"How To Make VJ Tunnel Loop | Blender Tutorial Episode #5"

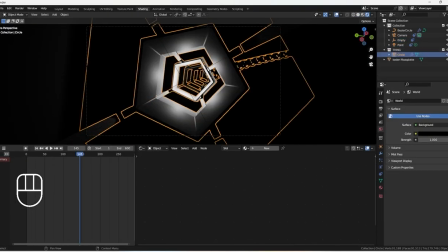247s
You can use a wave texture to create a smooth transition for the animation.
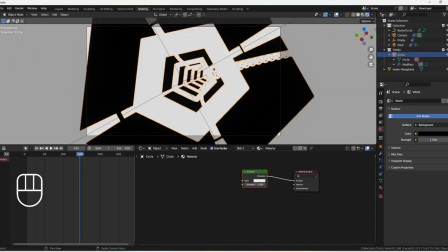252s
Now let's add the different color elements.
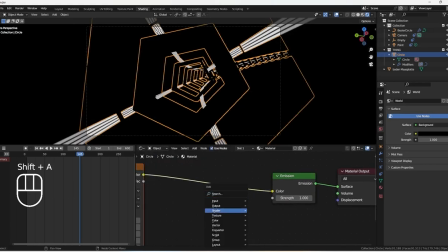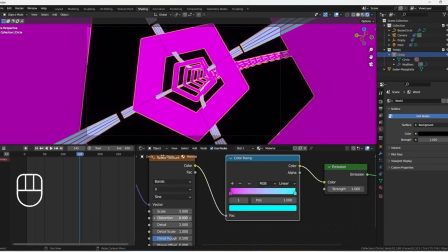260s
I have a thing for colorful designs. I would assume most people do.
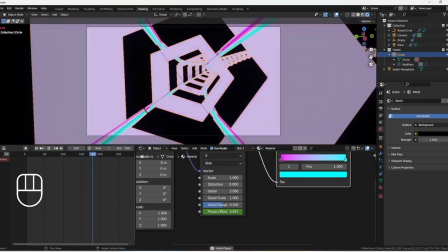264s
So here we'll add a noise texture and try to place it so we get some cool patterns.
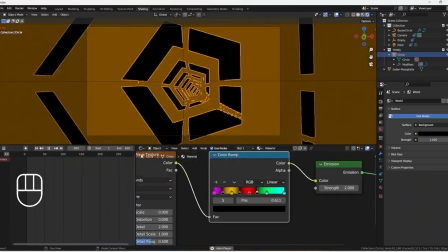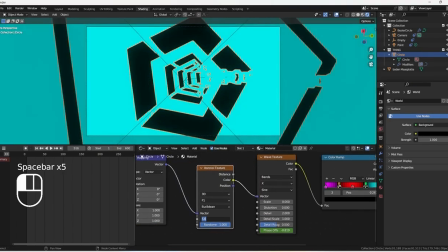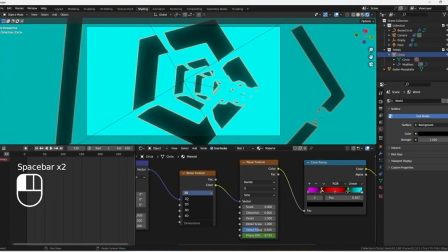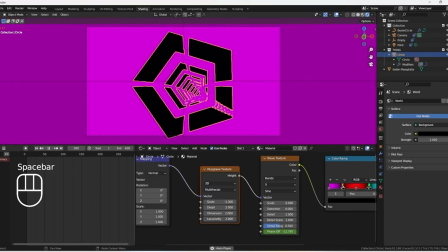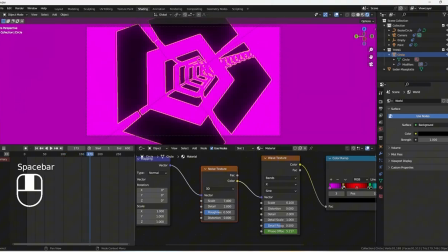293s
We'll animate that as well so the texture moves dynamically instead of looking static.
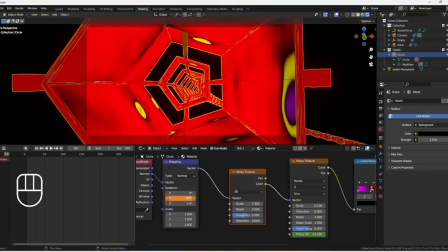298s
It's looking pretty good, but let's refine it a bit more. It really depends on what you're going for.
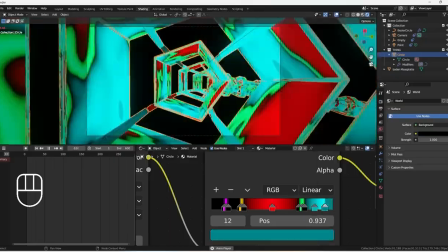304s
I've split the objects and assigned a different texture to the second part so it doesn't all look identical.
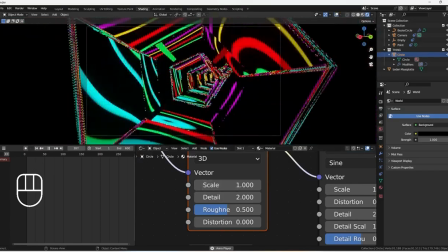309s
When everything isn't spinning in the same direction, it gives the scene a whole different vibe.
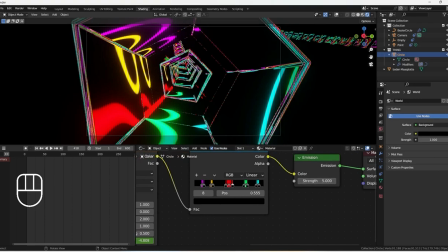315s
That's all part of the fine tuning. Now, I'm going to edit the borders separately.
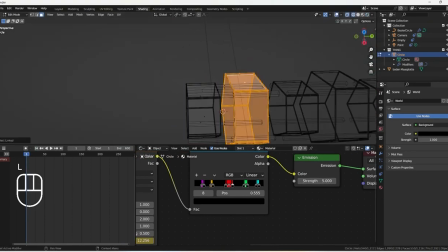321s
The borders are getting an emission shader, which adds another layer of colored light.
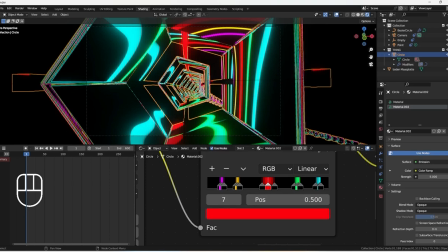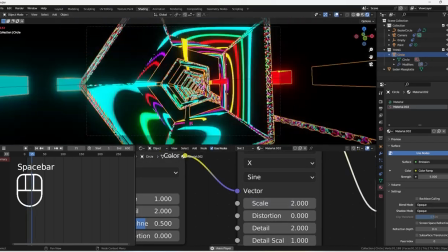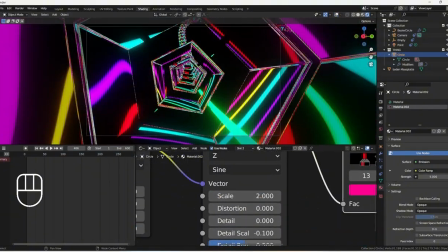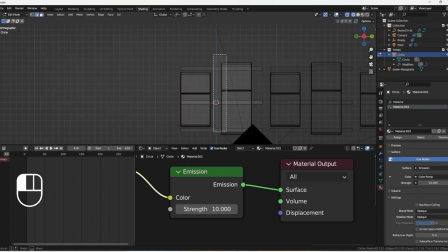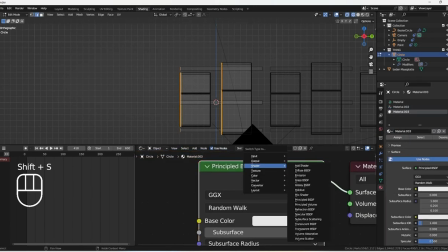357s
This is starting to look good and is all part of the creative process.
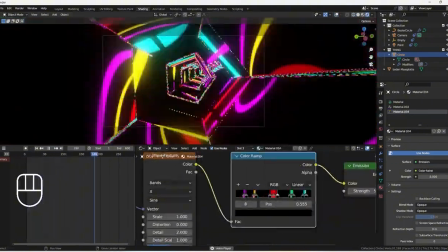361s
To hide the rest of the path in the background, I'm adding a volume to the world texture.
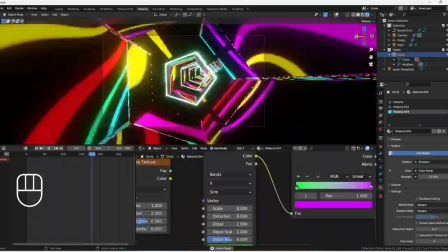366s
We'll set it to black and adjust the density so the background fades away.
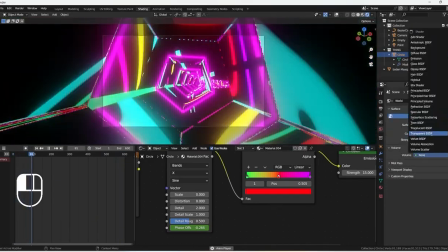371s
This creates the effect that you're actually inside a tunnel. We can crank up the emission values to make the lights glow more intensely.
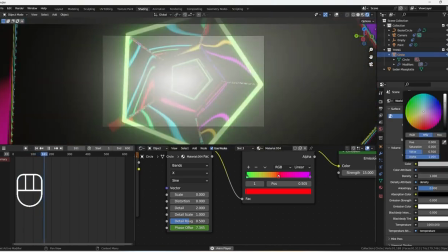379s
A few more small adjustments.
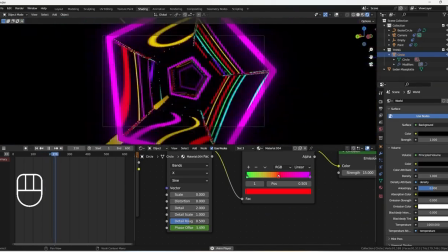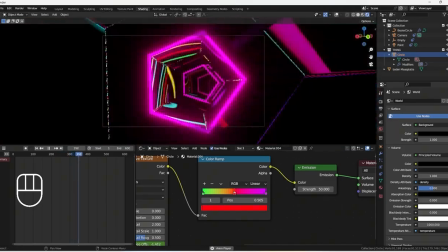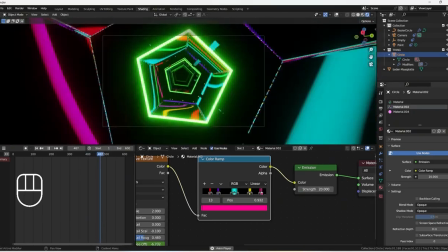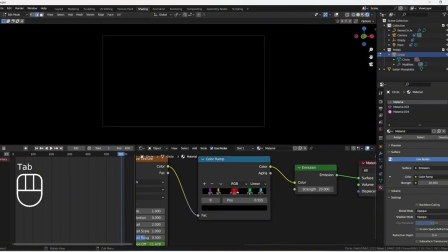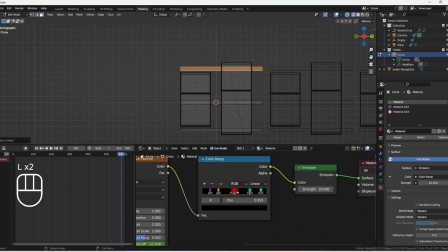407s
The individual struts are getting their own separate lighting too. That way they act as a sort of guidepost, which looks really cool visually.
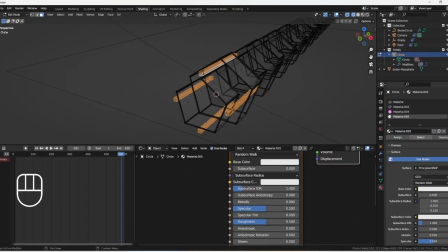415s
But honestly, there are so many Blender pros out there. Hats off to what those guys can do.
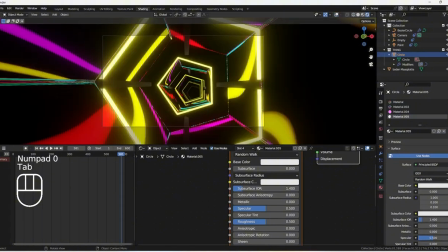421s
On one hand, it's enviable, but on the other, I have talents they might not have. Everyone has their own unique gifts.
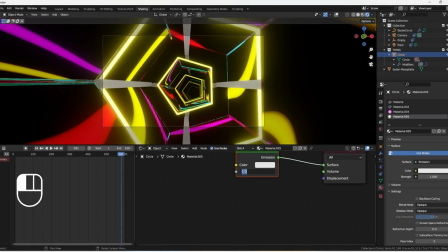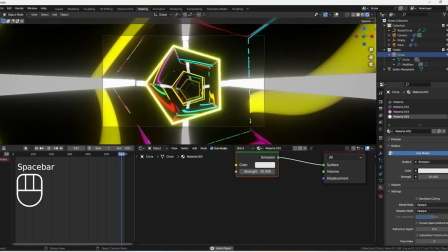437s
For creating video loops like this, my skills are more than enough for me.
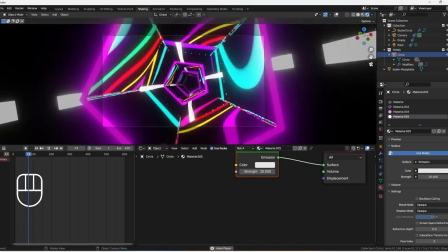441s
Of course, you could build extremely complex loops with animated 3D blocks, but I simply don't have the time for that.
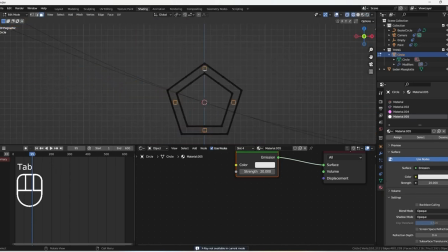448s
I have a job and I'm completely self-taught. When I started, I knew nothing, and after a year of practice, this is where I am. You just have to stick with it. Practice makes perfect, as the saying goes. And if people enjoy what I'm making here, that's great validation.
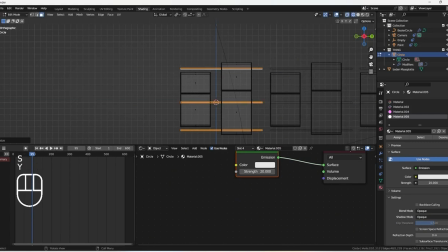466s
Of course, there's always room for improvement, and you can always get better. But once you've learned these skills, you won't lose them easily. You just keep building on them. Now, for a bit more fine tuning to make it look right.
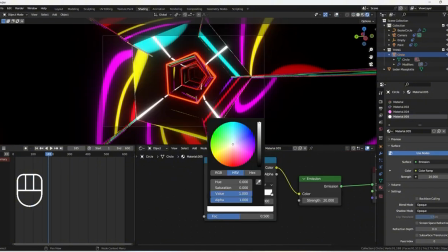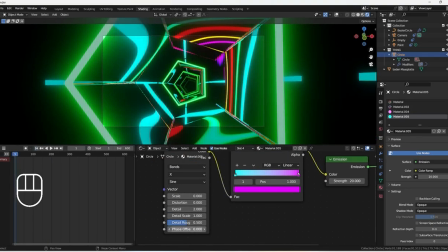486s
To get some particles floating in the background like in space, we'll create a volume with particles.
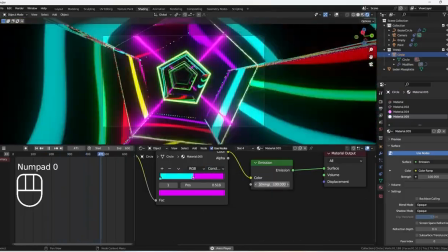492s
The particles should just float in space and not fly toward the viewer.